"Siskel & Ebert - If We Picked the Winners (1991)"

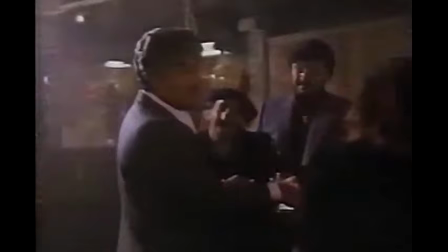Okay, so there you have Joe Pesci and Frank Vincent, the big guy and the little guy. And look at the way Scorsese builds the tension in this bar scene, builds it to violence.
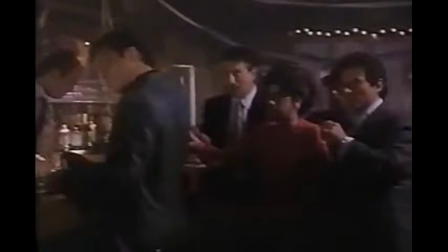These two guys pretend to be friends, but look, the camera moves in a little bit on Vincent. It holds its distance here.
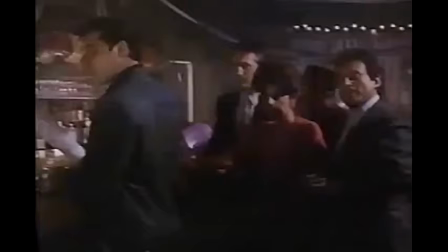It keeps moving in on Vincent. It shows that emotion is growing, that very slight but very characteristic Scorsese moving camera.
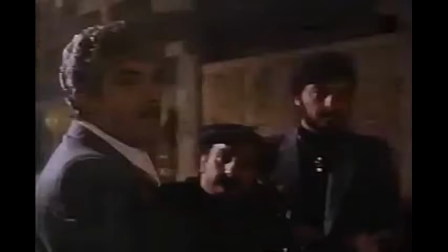We begin to have just a little bit of movement now on behalf of Pesci.
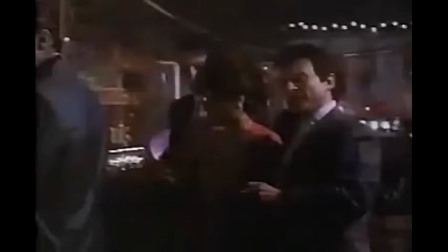Scorsese is showing how these two guys are both getting heated up a little bit. Now, the bad guy on the left here, the protagonist of the scene on the right,
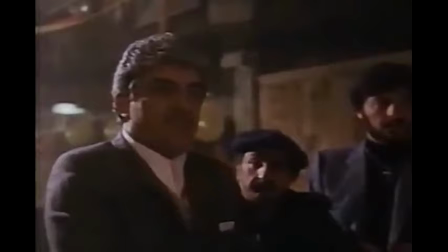the way that the camera disguises the actual physical distance between them
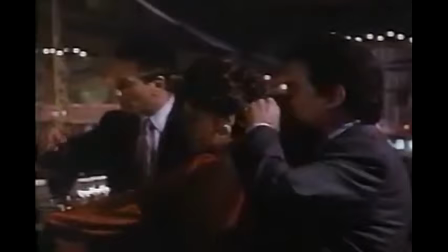is a characteristic of the way he shows that they're getting to be more and more intent on each other,
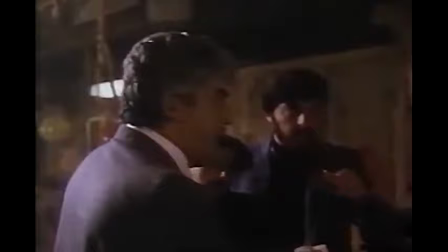more and more wrapped up in this conversation they have, until finally, a moment of explosion.
Now go home and get your the shine box. What the... Come on. You! Come you! Let him go.
Whenever I praise a movie like Goodfellas, I always get a certain amount of backlash from people who don't like depressing movies, don't like violent movies, don't like movies about unsavory people. And all I can say is, for me, no matter what the movie is about, if it's a bad movie, it's depressing, and if it's a good movie, it's exhilarating. And at every moment while I was watching Goodfellas, I was aware of a great director at the top of his form. Martin Scorsese is as much at home in film as birds in the air and fish in the sea, and Goodfellas is clearly the best film of the year. Well, you're not going to get any disagreement from me, but you know that already, because yes, I picked it as the best film of the year, so... Your choice for Best Picture is Goodfellas. Absolutely. I also thought it was the best film of the year, and there's no reason to change my vote now.
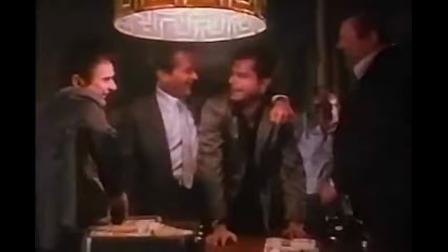40, 45, 50, 60,000.
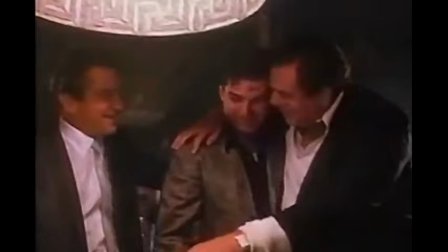What I like in the film is the way director Scorsese changes his direction and editing to fit the changing years and moods of the story.
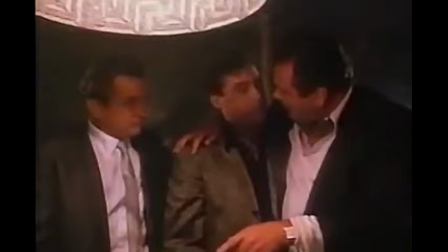Here's a scene from early on. The mood is lush and colorful and warm.
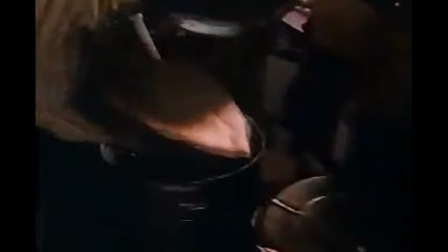Here's a frantic scene from the late 70s, when the film's young mobster is involved in a drug deal and thinks the cops are tailing him.
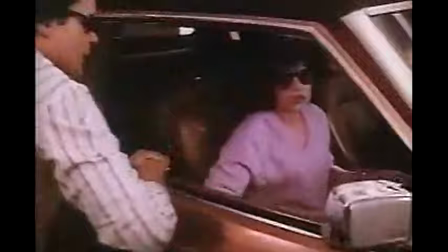Go inside and tell your mother not to touch anything outside the house. Nothing, right? You couldn't have gone to your mother's house.
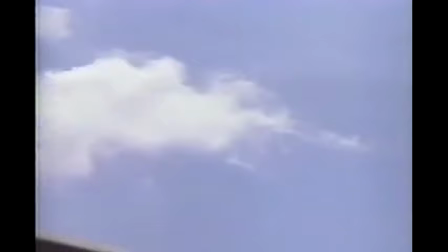You had to come here.
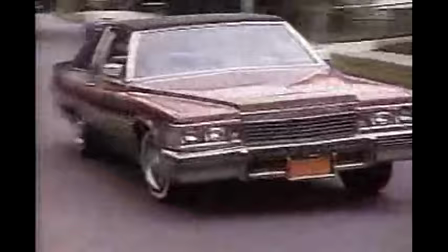Everything gonna be all right this morning. Let's go shopping.
This film has a lot of heart, some moral courage, I think, in depicting mobsters for what they are. And direction and editing here are risky and brave. In addition, director Scorsese, you must credit Nick Pileggi, who wrote the original book and co-authored the film script as well. We don't talk often enough about writers, certainly not on this show. And I read his book, Wise Guy, the film that this is based on. Yeah. And there are some of the very details that Scorsese used, the pinky rings, the car being elevated when the mobster to get out of the car right from the opening of the scene. Mm-hmm. It's all in the book, so Pileggi gets some credit too. But also, of course, from Scorsese's own life, growing up in Little Italy, he has written and talked about the fact that as a kid with asthma, he didn't get out on the street. He watched these people. He watched what they did. And the movie begins with this hero looking at the local mafia guys and wanting to be one of them. So there's an autobiographical component here too. Coming up next, you won't see this category on the Oscar show. Roger and I each pick what we think is the worst nomination made this year.
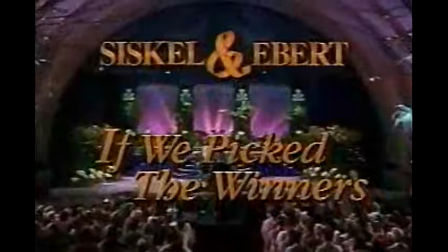The name of the of this special is that we pick the winners, but now in this segment, we're going to pick the losers instead. That's right, this is the category you won't find on the official broadcast, the year's worst nominations. And I've got the envelope right here with Gene's nomination for the worst of the year's Oscar finalists. And the worst achievement is for best achievement in makeup for Cyrano de Bergerac. Exactly right. This is your... That's okay. Right. You don't even like Depardieu's nose. You got it. I didn't think the achievement was that great.